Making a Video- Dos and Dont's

The aim of this video is to help you develop skills and confidence when making videos yourselves. Short videos can be produced relatively inexpensively and played on computers and mobile devices. Video is the communication format of choice for young people today. In this video we will have some do's and don'ts for you to do and not to do when creating your own video for your topic of choice. When making a good video, it is very helpful to designate roles. These roles include an interviewer and a person who operates the camera, i.e. cameraman/director. First of all, the cameraman must ensure a number of things are in order to guarantee that a good video is going to be made. The first of these are to set the scene, ensuring that the background stays the same throughout the video. For example, if there was too much happening in the background, such as workmen, cars, people walking past, or if there is changes to the background from a previous shot, this can be easily identified. Another prime example of setting the scene and big mistakes is having a clock in the background.
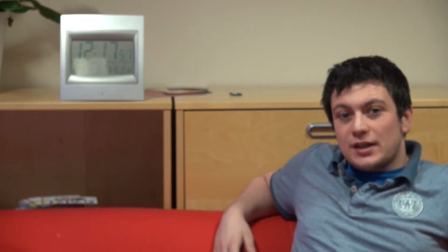[1:19]
If there is a clock, footage that has been recorded at different times is very easily identified. Equipment is a very important thing when out making a video.
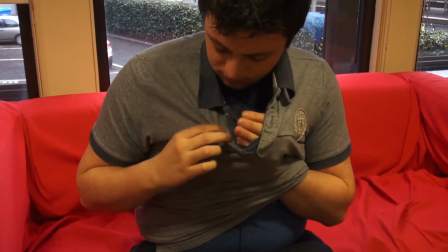[1:30]
This can include microphones to ensure that sound is in check, tripods to ensure your shot is still. Also, a big thing is batteries.
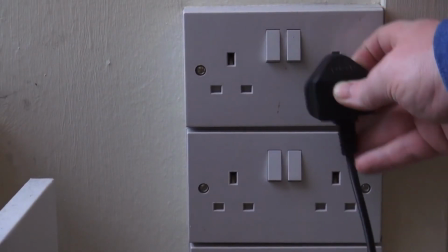[1:39]
Batteries, you can never have enough batteries, so have a backup battery prepared as well as a fully charged battery in the camera that you are operating. Without a battery you have no camera, without a camera you have no video.
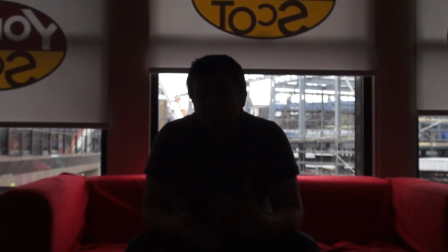[1:53]
Lighting is essential in all video, so you can see facial expressions, emotions, colours. This is because you can see all things that are going on and all footage is of the highest quality.
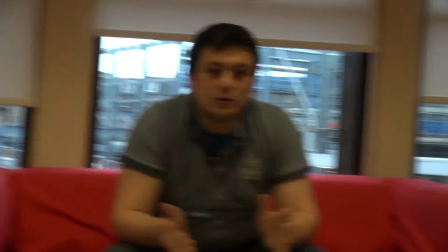[2:06]
The importance of a tripod cannot be underestimated.
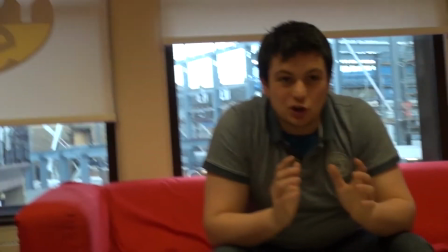[2:09]
This keeps your image still and it keeps the focus on the interview as opposed to the shakiness of the camera.
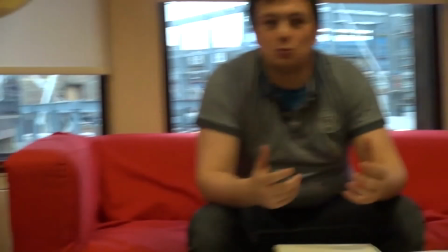[2:15]
If the camera is shaking, you cannot focus on what perhaps I am saying or
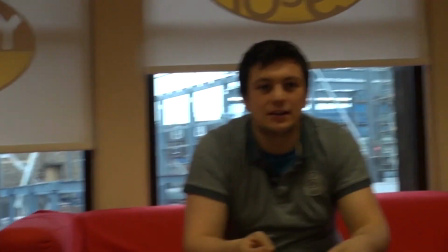[2:21]
whatever content you are filming is saying or is in that content. You are merely focusing on the fact that the camera person cannot hold the camera. So this is why a tripod is really important. As well as a shaky camera, sound can also be a big factor when recording. If there is a chance that you can move to somewhere quieter at the time of recording, do so, as there might not be a chance to go back and record the stuff that you've already recorded. So if a window is open, close it, and then the sound will automatically improve. If the aircon is on, turn it off. If there was a big crowd in the background, go somewhere else and try and film the footage that you're trying to capture. Framing a shot is quite important when trying to set the scene. There's many different types of shots you can use, and it's important to consider them as opposed to just sitting the camera down and going with the first thing that comes on the screen.
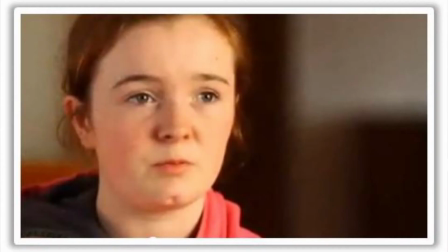[3:22]
So types of shots include a close-up, which is a close-up of the person's face,
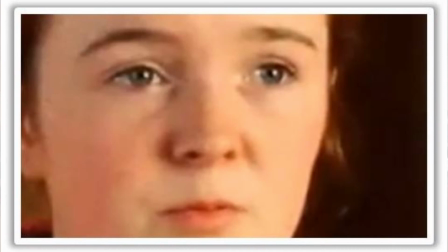[3:26]
an extreme close-up, which is an extreme close-up of the person's face. You can also go with some mid-shots, which is half of the person's body being shown,
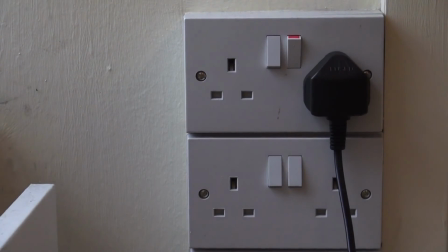[3:36]
or you can use cutaway shots at times when people make mistakes. A lot of cutaway shots can be used determining on the topic that you are making your video on. So if your video is about sport and you're interviewing someone to do with sport, then you could have that person running on a road. You could have that person swimming in a swimming pool. And this is a good cutaway shot in between questions.
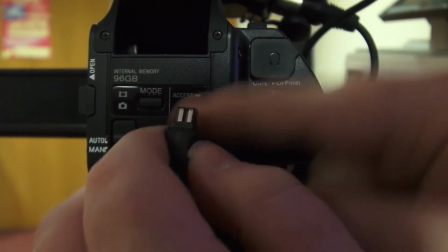[3:57]
If there is a bad part of a video that you can't use, take some time out before or after to go and get some shots maybe of outside the building that you're interviewing in. Just something to divide up the footage that you've taken.